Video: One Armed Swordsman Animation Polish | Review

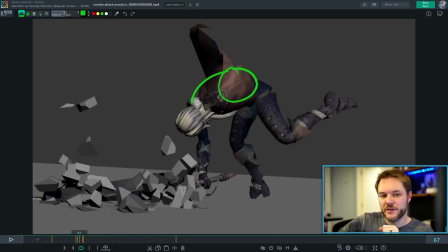(12:33)
So you're going to get an arc out of it where it goes up, forward, and over.
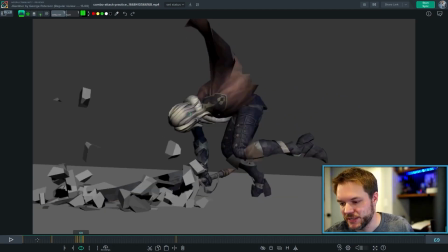(12:37)
And what might end up happening is that then the character is going to be a little bit more hunched up. Let's see, head, chest, it's kind of covered by the head, and then the root is that the character is going to compress a little bit.
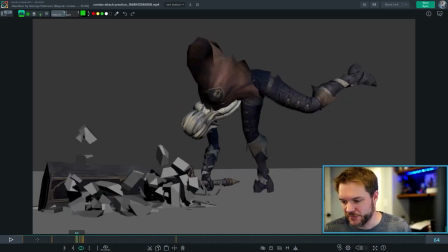(12:54)
There's going to be a little bit of that going on from here to here,
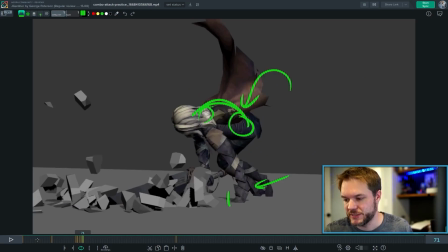(12:59)
and then you'll get straight into what you have because you're then going down. Basically, I'm trying to say it's not far off,
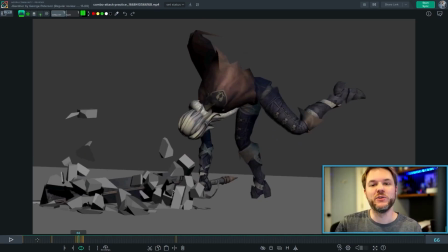(13:08)
but a little bit more mechanics of what that body weight does because of that momentum that it has will help you out.
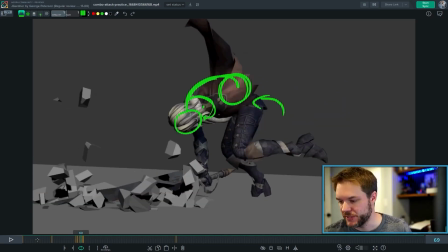(13:15)
And then in terms of the foot, I might suggest maybe having it come up this way instead of right now it swoops under here.
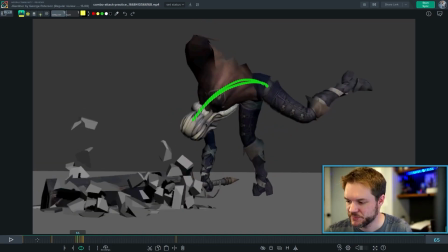(13:25)
So maybe it needs to come up like that so that the foot can follow a path that's like that. I guess maybe it would be more like that. So it would level out and then come down.
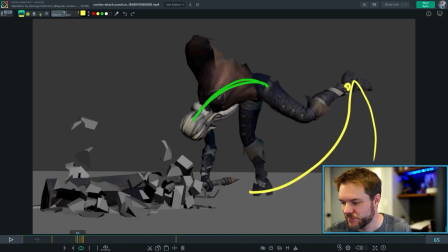(13:40)
But at the moment, what it does is that. And so it just swoops in. But keep in mind that it has all this momentum of going up. So it's probably going to go up and arc over and then come down in like that.
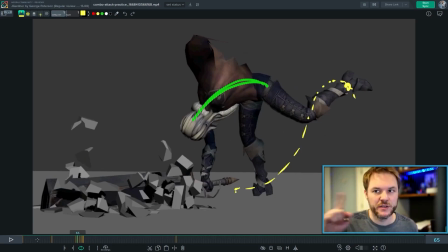(13:56)
I think that's what I'm trying to say. Work on that momentum of those different parts. The root or the cog or the hips, whatever you want to call it, moving up and through that momentum, the foot doing the same, and then it has to come in forward real fast to support the body weight from falling over forward,
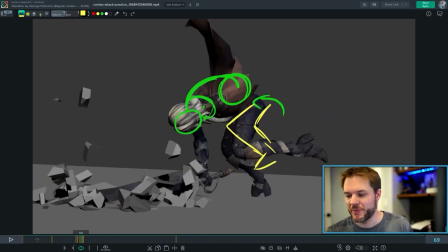(14:15)
which you're doing. Just the path of how it gets there could be a little bit more polished up.
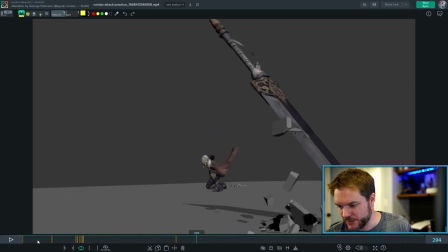(14:22)
All right, and then there's a couple other polishy things that we can talk about that I'll go over quickly.
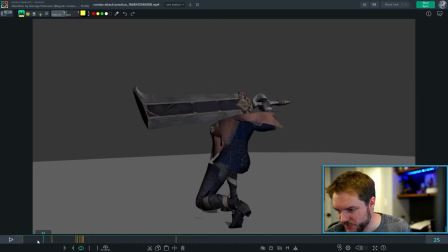(14:28)
One is watch the path of the sword. It's real hard to do, but the sword is going to be so super heavy, so you'll want it to always have a really clean arc.
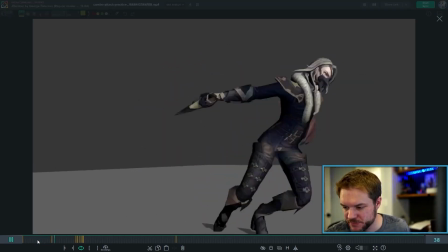(14:43)
See how that part feels. That's working pretty well.
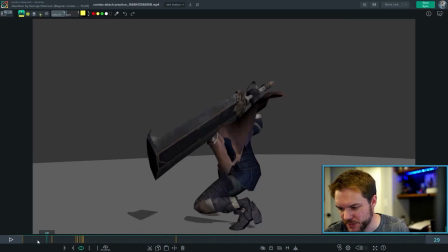(14:49)
There's some other parts that maybe not as clean as this is here.
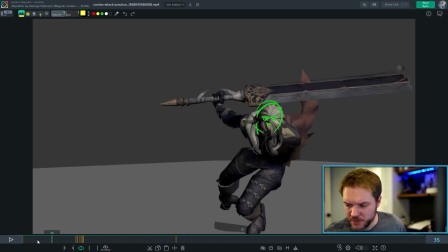(14:57)
Then there's
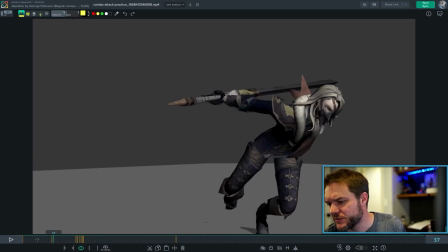(15:04)
okay. So here I would twist the sword a little bit so it's fatter, because it's becoming kind of paper thin. and so it's not intimidating. Here, we can't even see it at all. I would change your arc of this so that maybe we can see it a little bit.
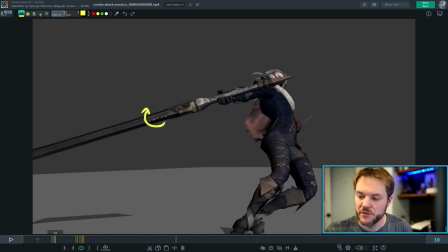(15:23)
And then this one, I would also twist it. Twist it a little bit so that it becomes fatter in the screen space.
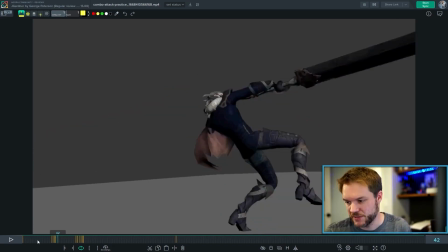(15:32)
And then it gets to here. That'll work. Okay.
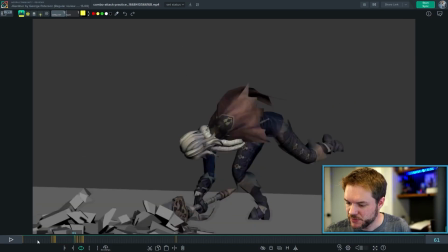(15:37)
Watch out for... Where was it? Also here.
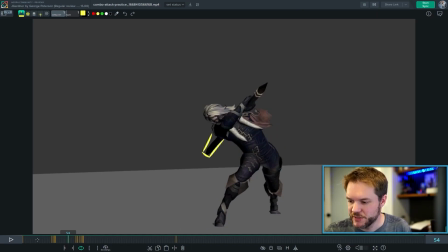(15:44)
Getting kind of paper thin. You could twist it a little bit again so that we can see it a little bit thicker, fatter.
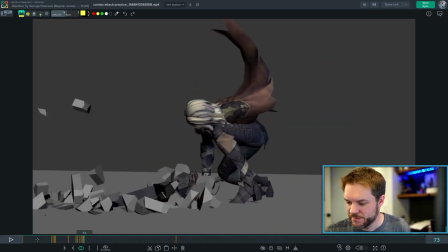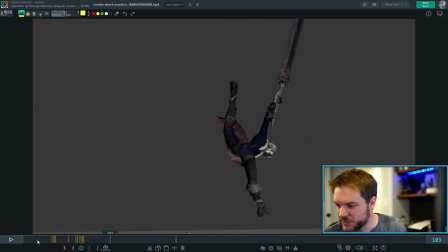(15:57)
Where was it? I know I saw some parts that...
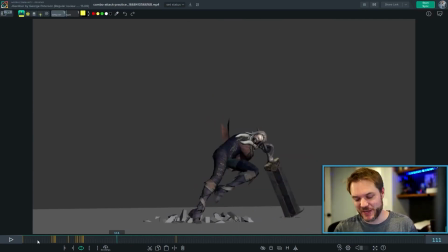(16:01)
I love the little detail of how it smacks it on the ground over here, and you have a little tiny little breakup of stuff from the ground. That's really cool. Nice attention to detail. Here you could fatten it up a little bit more to the frame. Oh, right there. Okay. So, like, the middle of the end.
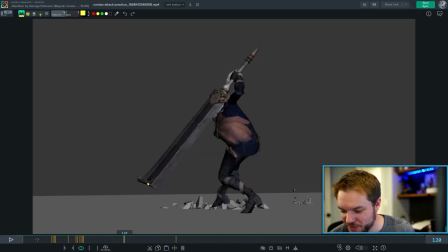(16:20)
The middle of the end. The middle of the tip of the sword. Kind of does that. So watch out for that frame there.
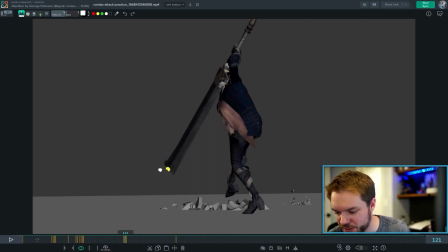(16:38)
That frame you probably want to move more to like here. Yes.
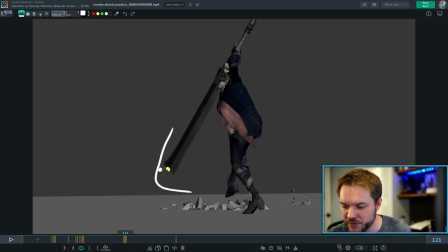(16:43)
So that way it's going like that. Actually, I didn't go far enough. Then it pops back out again. So it's doing that. So watch that arc. See if you can simplify and trace it.
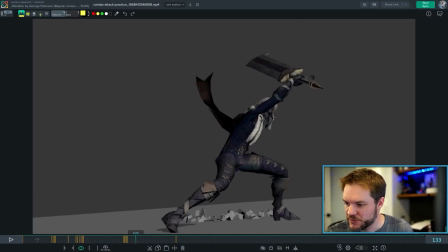(17:04)
Here as well, there's a little bit of a wonkiness. So it's coming in this way and then pops up to here. Right there.
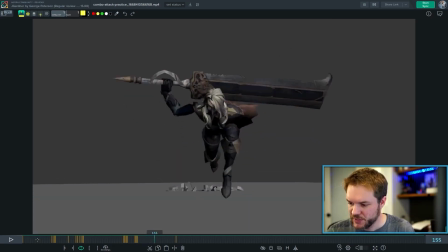(17:21)
So watch out for that. And just watch out for little spacing things like that throughout. I think that will help you a lot, and it will sell the weight of it a little bit more. Same thing for, you can track the spacing of the head as well.
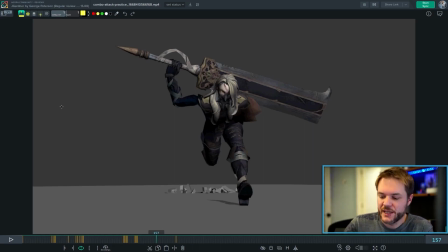(17:34)
And those things will help feel the weight of it. And then you've got the stuff for the overlap that I gave you.
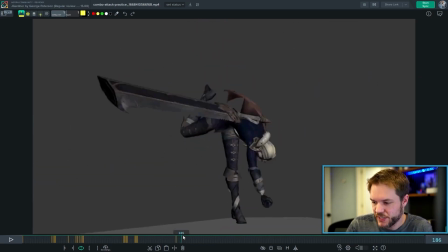(17:41)
Watching for this moment here, it's more of a settle sort of thing. And then this landing here, also a settle sort of thing.
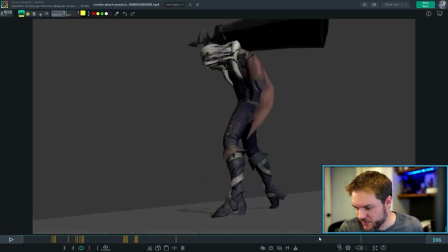(17:51)
This final spin works really well. Spin and slide.
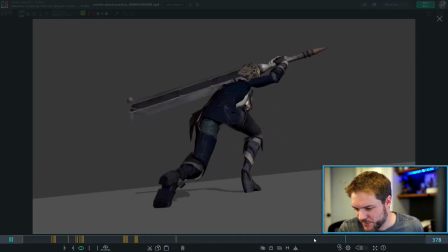(17:56)
I think that's super cool. Watch out here spacing wise for this foot.
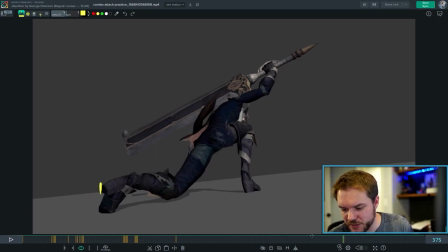(18:08)
Like watching this line, it jumps a lot right there. It's kind of frozen, and then boom. And then through all of this, it feels fairly even. So watch out for your even spacing.
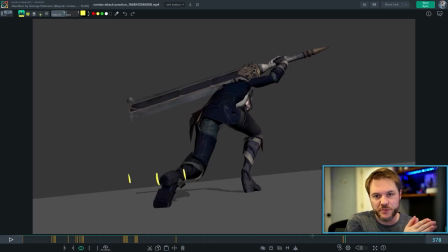(18:19)
See if you can start off a little bit slower, favor the stuck pose a little bit more, and then move faster to get to your end pose. And I think that those things will help sell all that. And then in terms of the arrogance, just to summarize, keep him like target locked on us as long as possible.
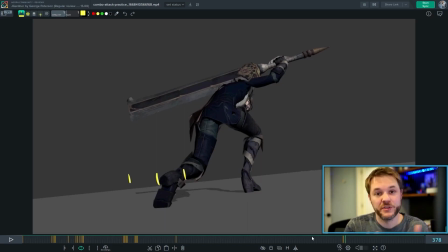(18:38)
And I think that that will really help. And also in the start pose, maybe you could have him a bit more arrogant with his chin up, looking down his nose at you instead of down through here, because you'll have a lot of this sort of thing throughout the attacks as he's locked on us.
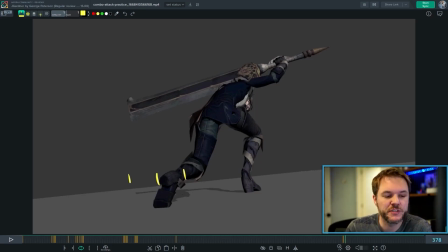(18:52)
I hope those things help. Thank you for sharing your work, George, and I hope to see what you do next. Thanks. Bye-bye.